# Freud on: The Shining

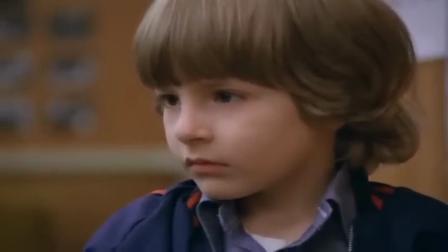246s
Instead of freaking out, Danny's face is almost unresponsibly fascinated,
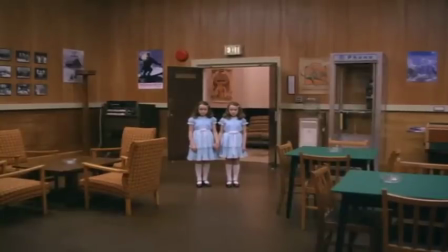250s
and thus Kubrick is conflating the viewer's discrepancy between the world of reality and fantasy.
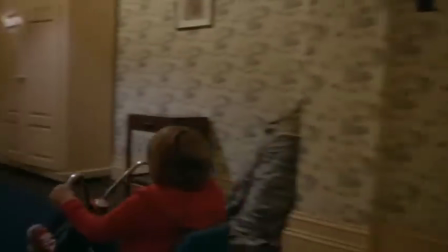256s
And then, if we recall Danny's tricycle scene in the hallway, the barrier between the third-person and first-person perspective slowly fades away as the camera moves forward.
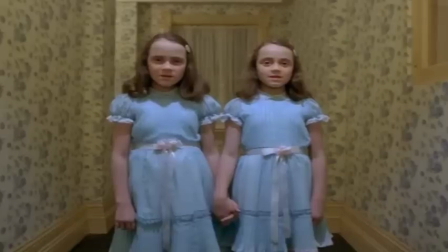265s
The effect of this makes the viewer feel as if they are walking down the hallways, which is Kubrick's way of establishing an element of homeliness within the hotel.
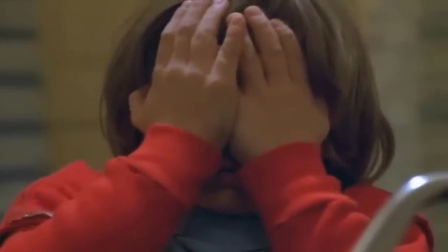274s
Kubrick cuts to a close-up of Danny's face. As if to test whether or not the twins are really there, Danny quickly pulls his hands over his face.
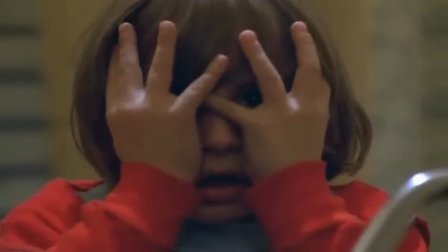281s
He then slowly pulls his fingers away from his face, right before the camera cuts back to the opposing end of the hallway, and the twins no longer occupy.
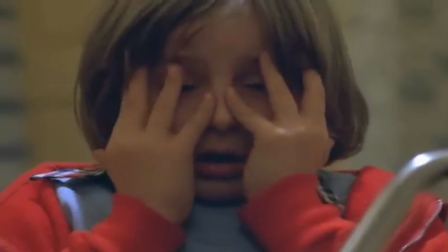289s
Kubrick is showing us the uncanny in a fine cinematic demonstration by portraying ordinary surroundings that, for some unknown reason, become terrifyingly dark.
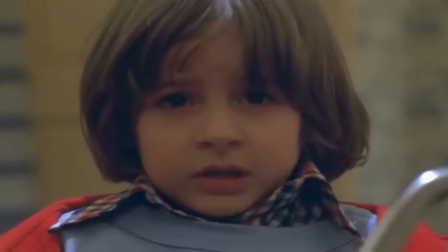300s
Kubrick is preventing the viewer from adjusting their sensibility to the fictional world, because the Overlook Hotel is introduced in the pretense of realism.
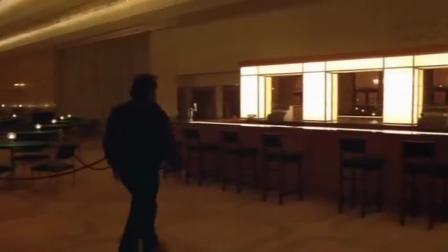309s
The uncanny is further present in the Lloyd scene as an upset Jack walks up to the bar and peers over the counter.
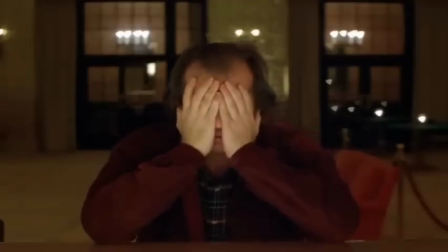315s
Sitting at the bar, he covers his face and begins to speak directly to the camera. The camera then cuts to the other side of the bar to reveal Lloyd.
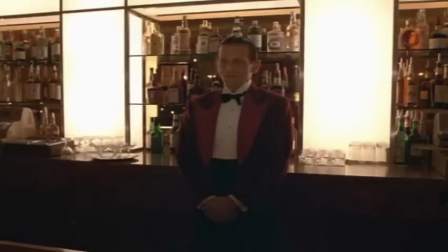323s
Jack asks Lloyd to pour him a drink, and Lloyd fulfills his duty as a bartender,
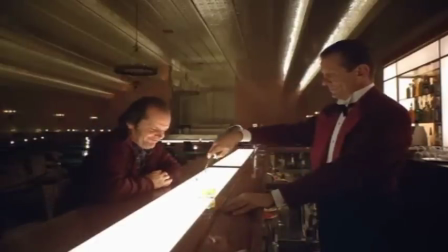328s
even speaking professionally and calling him Mr. Torrance, as if he is a guest at the Overlook Hotel.
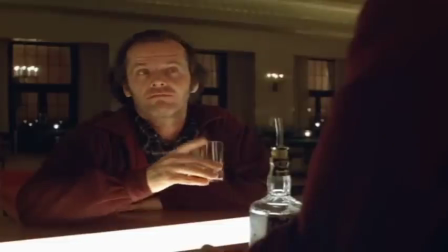336s
What is of importance in this scene is Kubrick's use of the camera.
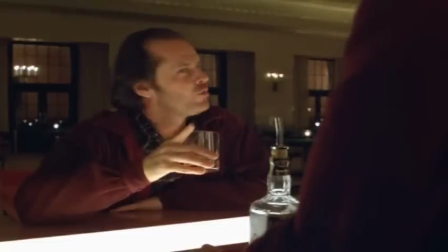341s
Because Jack breaks the fourth wall and looks directly into the camera before we are certain of Lloyd's presence behind the bar,
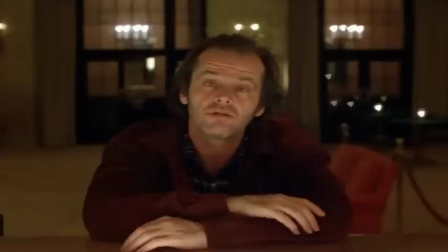347s
the barrier between reality and fantasy is further conflated. There is no safe or secure place from which the viewer can experience Jack's delusions.
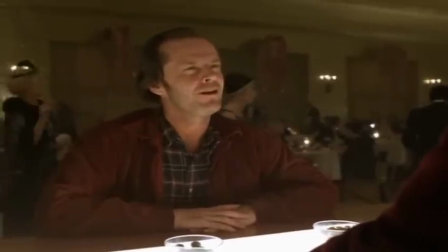356s
The effect of this puts the viewer in just as much of a vulnerable position that the characters in the film are shown to be.
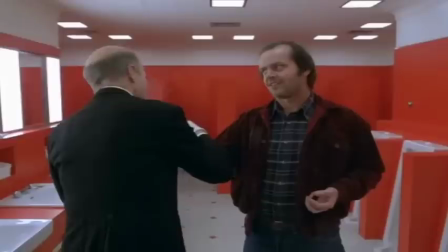363s
It is Kubrick's incorporation of the viewer through his cinematography that establishes the presence of the uncanny,
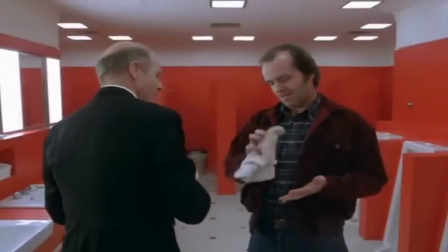369s
and thus becomes the film's true source of horror. But perhaps the most revealing notion of the uncanny in the film is the bloody elevator scene.
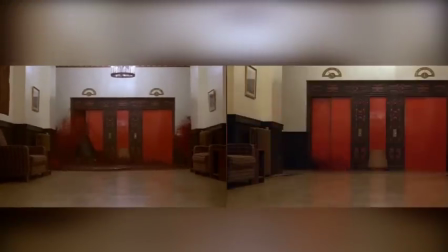378s
The red elevator doors appear twice in the film and foreshadow the horrifying psychotic state that overcomes Jack.
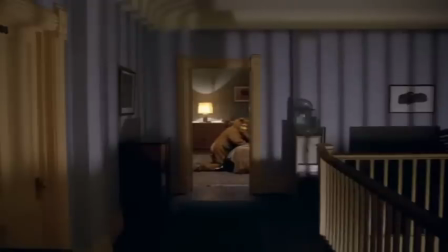384s
The spookiness is enhanced even more by the fact that they are not crucial to the plot, and Kubrick makes no attempt to explain their supernatural elements.
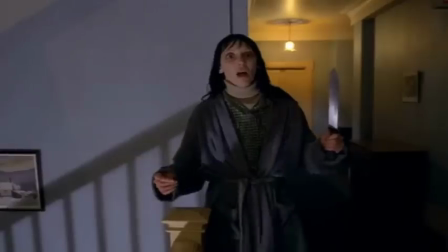393s
This leaves the viewer in a sticky situation, as they are unable to differentiate between reality and fantasy,
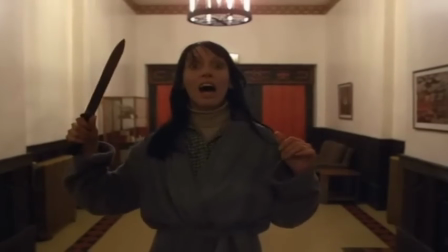398s
and it is for this very reason that the elevator doors suggest an unconscious psychological dimension,
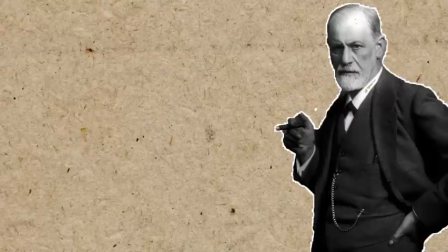404s
as Freud states that a particularly favourable condition for awakening uncanny
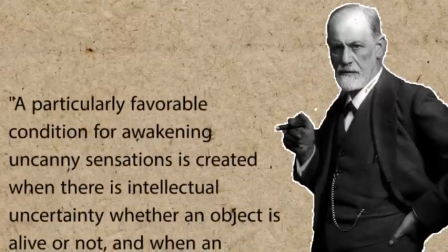409s
sensations is created when there is intellectual uncertainty whether an
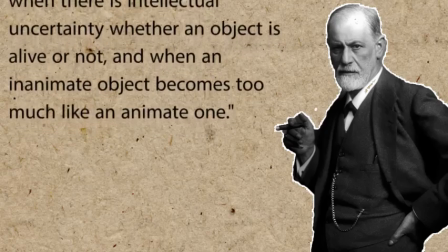414s
object is alive or not, and when an inanimate object becomes too much like an animate one.
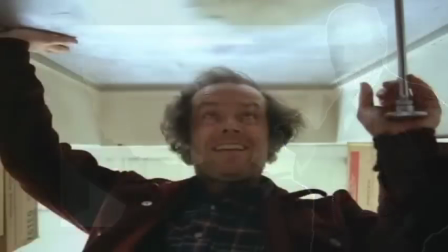420s
The Shining, then,
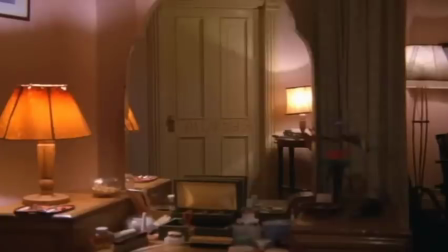421s
is a film that demonstrates the power of Kubrick's stylistic choices to follow the uncanny to arise and create an environment of psychological horror.
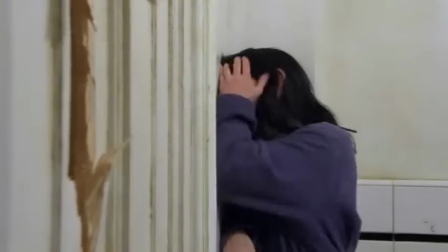430s
Thus, through his use of the uncanny, Kubrick breaks traditional genre conventions by not solely relying upon Jack to be the primary source of horror,
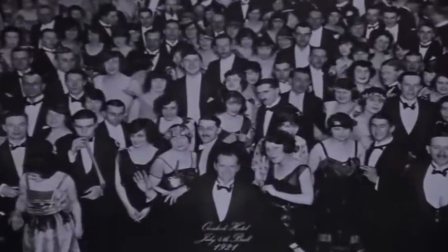438s
but rather the fear of inanimate objects becoming too much like animate ones.